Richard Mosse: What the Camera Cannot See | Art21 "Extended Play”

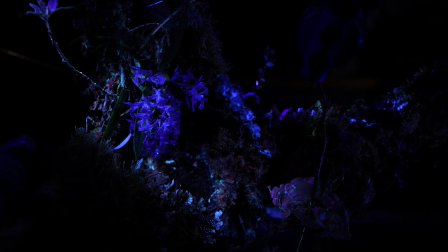8:28 Yeah, we can put the big flat bar here. You can see actually the little animals in there moving around.
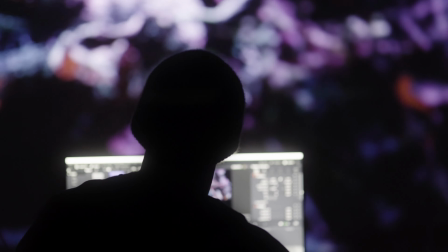8:36 We had a lot of technical issues. Yeah, we'd spend hours and hours and all of a sudden the light would turn off.
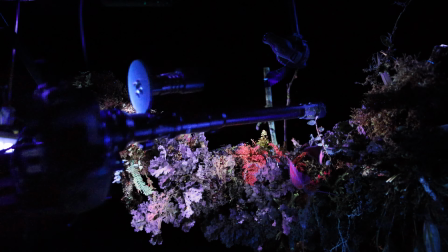8:42 and then or the camera would shut down actually half the time the camera was overheating
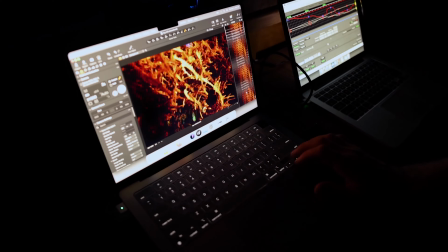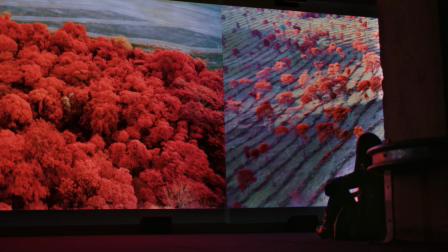8:51 the third scale that i chose to examine was the human scale
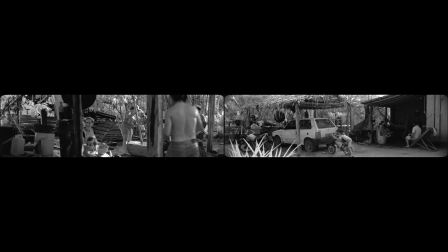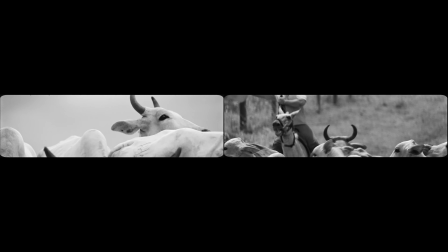9:03 we hold a lot of responsibility for the processes that unfold in the amazon a
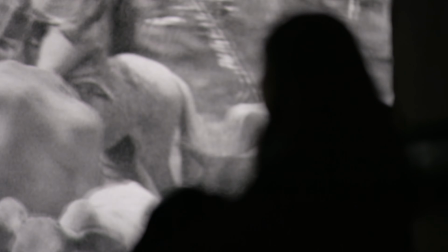9:08 lot of the cheap beef directly coming straight from encroached primary forest and also
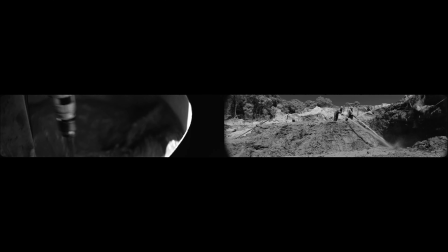9:13 just our banks a lot of that money's predicated on agribusiness interests in brazil so it's everywhere it surrounds us but how How do we implicate the viewer? This is the real problem and one that we wanted to do. And our answer was to make a Western.
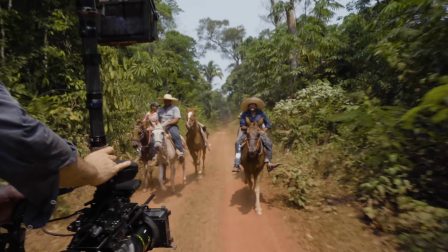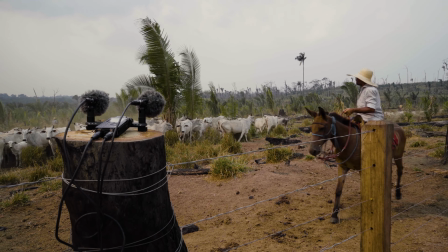And that's weirdly incongruous, you would think, with the rainforest.
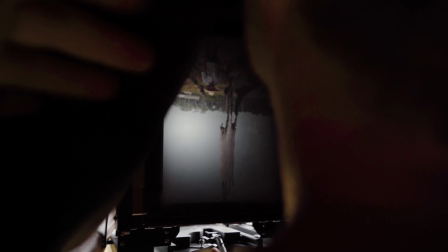9:44 But actually everywhere we went in the rainforest, a lot of the processes we were witnessing of deforestation were being carried out by cowboys.
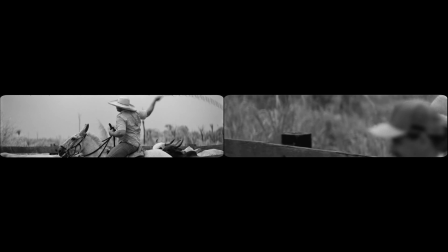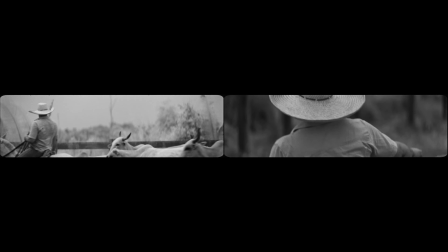9:56 Cowboy culture actually began centuries ago in Spain. And then it was exported to North America where it became its own distinct thing. And when it made its way to northern Brazil in the Amazon, it became sort of bastardized by the cultural aspirations of the United States, of manifest destiny, which had already devastated the environment and the indigenous communities in the United States, but is now doing the same in the Amazon. And it's almost identical in spirit. The texture of the spaghetti western immediately resonates with the viewer, with a Western viewer anyway. And I think that hopefully it will be overly familiar to us. This is our culture.
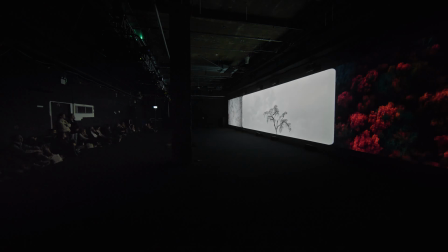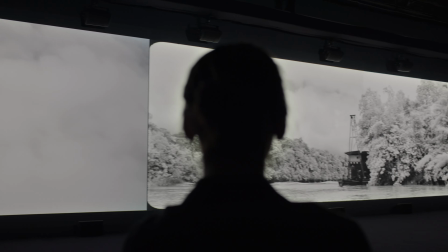We don't set out, open the door one morning with a fixed idea that we have to go and prove.
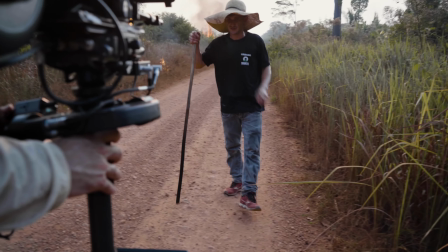11:03 We try to absorb the narrative in the field, in real life. And that's a conversation with the subject and with the people whom we meet along the way.
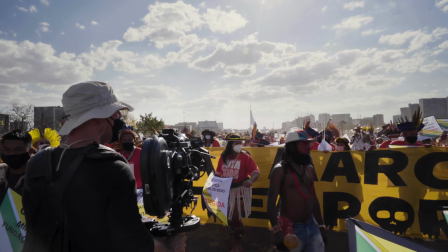There's nothing that is like actually being in the field and you just learn so much just from conversations with people on the ground.
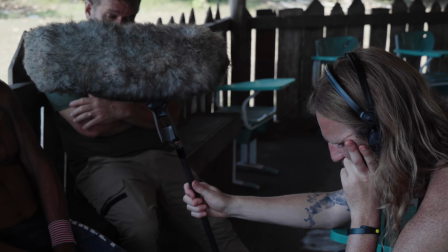11:21 It's just amazing. My power, if I have any, is to be able to show you this, what I've seen, in a more powerful way than, I don't know, than perhaps the pictures that you've seen in the newspaper of the same thing, or in a new and different way, and to make you remember that.